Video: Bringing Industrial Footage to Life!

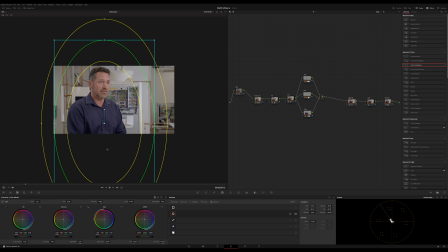750s
Make it kind of tall. And then I'm going to kind of favor like the arc of his body. I mean, from his head to his shoulder. I just kind of want to nip away at his right side.
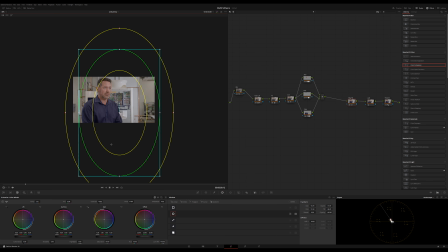766s
Sorry, I'm having to zoom out so far. So what I'm going to do is let this vignette just kind of shadow this part of him, right, like that.
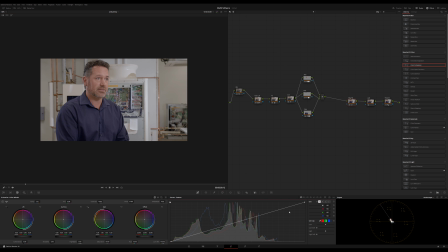777s
Okay, so let's go over here to curves. I'm just going to select Y. I'm just going to, got to invert it. There we go. I was like, why is it coloring my whole image? Okay, so oops, mask.
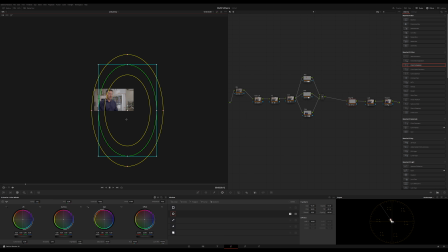799s
Dummy. Gotta make it big enough that it goes off the frame. There we go. Okay. Now let's go back to fit.
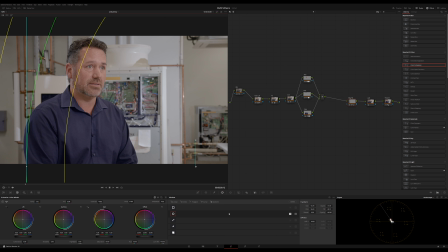804s
All right. So coming back to curves. Okay, it's not hitting him enough, so I'm gonna pull that over more. Just want to see when it starts to actually affect his right side, our left side.
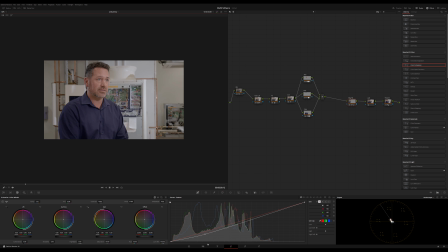820s
There we go. Ooh, I like that. Off, on.
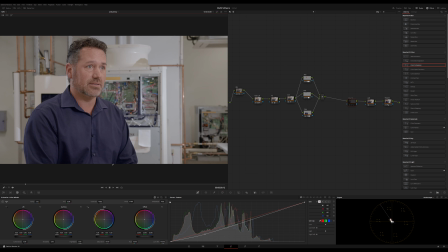826s
Look at that. That just brings out his definition, makes him feel more cinematic instantly just because it pushes your eye to his face. I'm going to do, let me rename this.
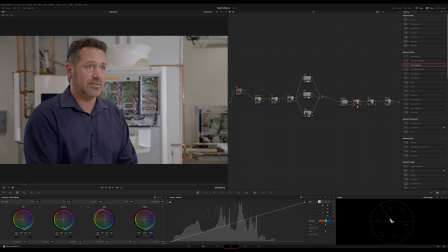840s
All right, this episode's going long. Sorry, I'm having fun. Let's do neg fill right.
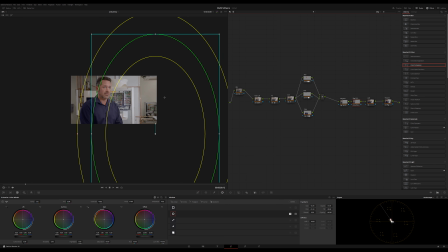847s
I'm going to copy and paste this, and then what I'm going to come in here and do is play with this mask and do something different on the right side. So what I want to do is now I know I could just spotlight him, but then I couldn't control each side of the frame uniquely.
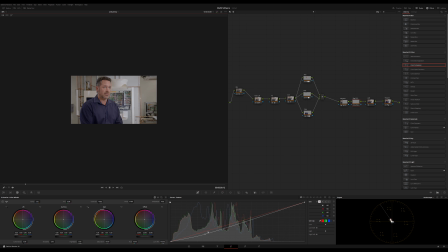864s
So I really want to be able to control the way the shadow, quote unquote, shadow falls on his left side differently than his right. And so in both cases, I want it to have this kind of downward angle.
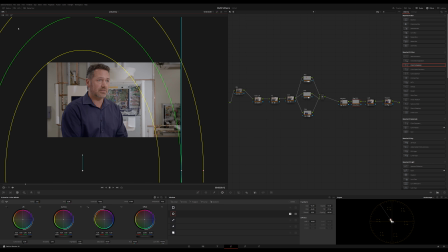881s
Let's try that.
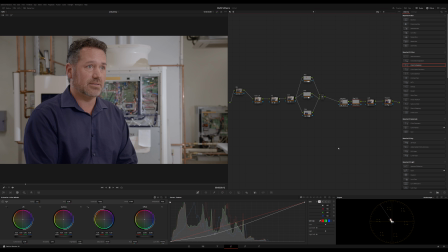885s
Okay, so if I disable both of those, it's very balanced. And if I bring them in, it's just pushing my eye toward the middle. It's taking away some of this crap back here that's not important anyway. None of this stuff's important. So it's kind of bringing him out. Okay, so let's jump to lab.
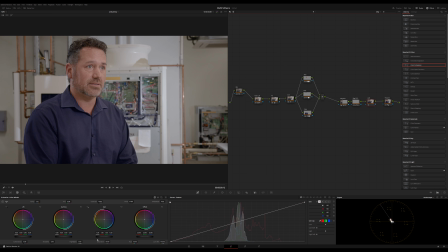903s
I'll show you what I want to do here. So when you work in the lab space, highlight shadows down here behave very differently. And what I love about this is it's very easy. It has a subtle effect kind of at the end of the chain. If I start rolling my shadows down, it just kind of pulls a little bit of, flip the waveform and show you.
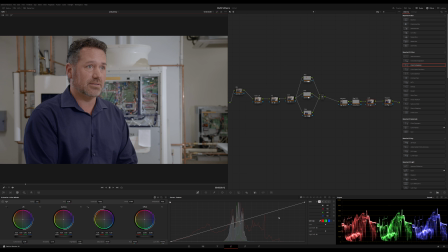924s
It's pulling that kind of low shadow redness out and just making it feel tight and a little more blue. It doesn't push blue up so much. It's just that it makes it feel cooler. All right, if I disable it, you can see the whole image has just a very, very slight hint of orange over it still.
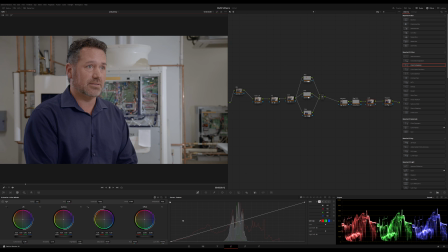943s
And if I toggle it on, skadoosh. Okay, it's a little too much. I admit it. Okay, right there. So let's walk through this real quick.
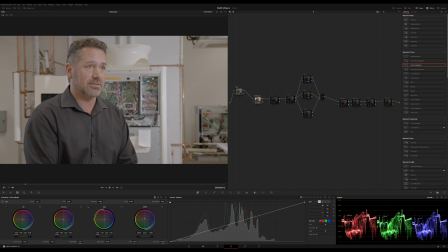956s
So this is essentially just fakelet. This is the raw fakelet. Then we added primaries to just gently cool the whole image. I put a little more contrast in. Okay.
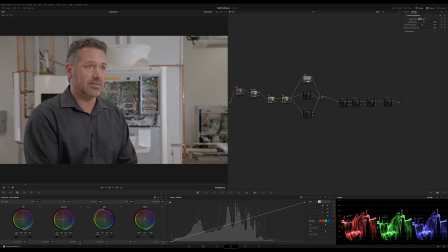968s
Then we tapped his skin tone, just made it pop a little, and I'm probably going to pull that back just a little on saturation to 45. Okay. We gave him a little bit of some work on his hair here, darkened him up a little. And then we had a ton of fun with his shirt.
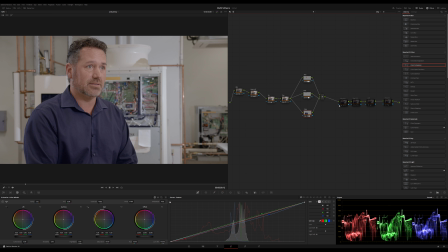985s
I'm loving this. That's just so much fun. Then we've got our two neg fills. Boom, push your eye to the middle.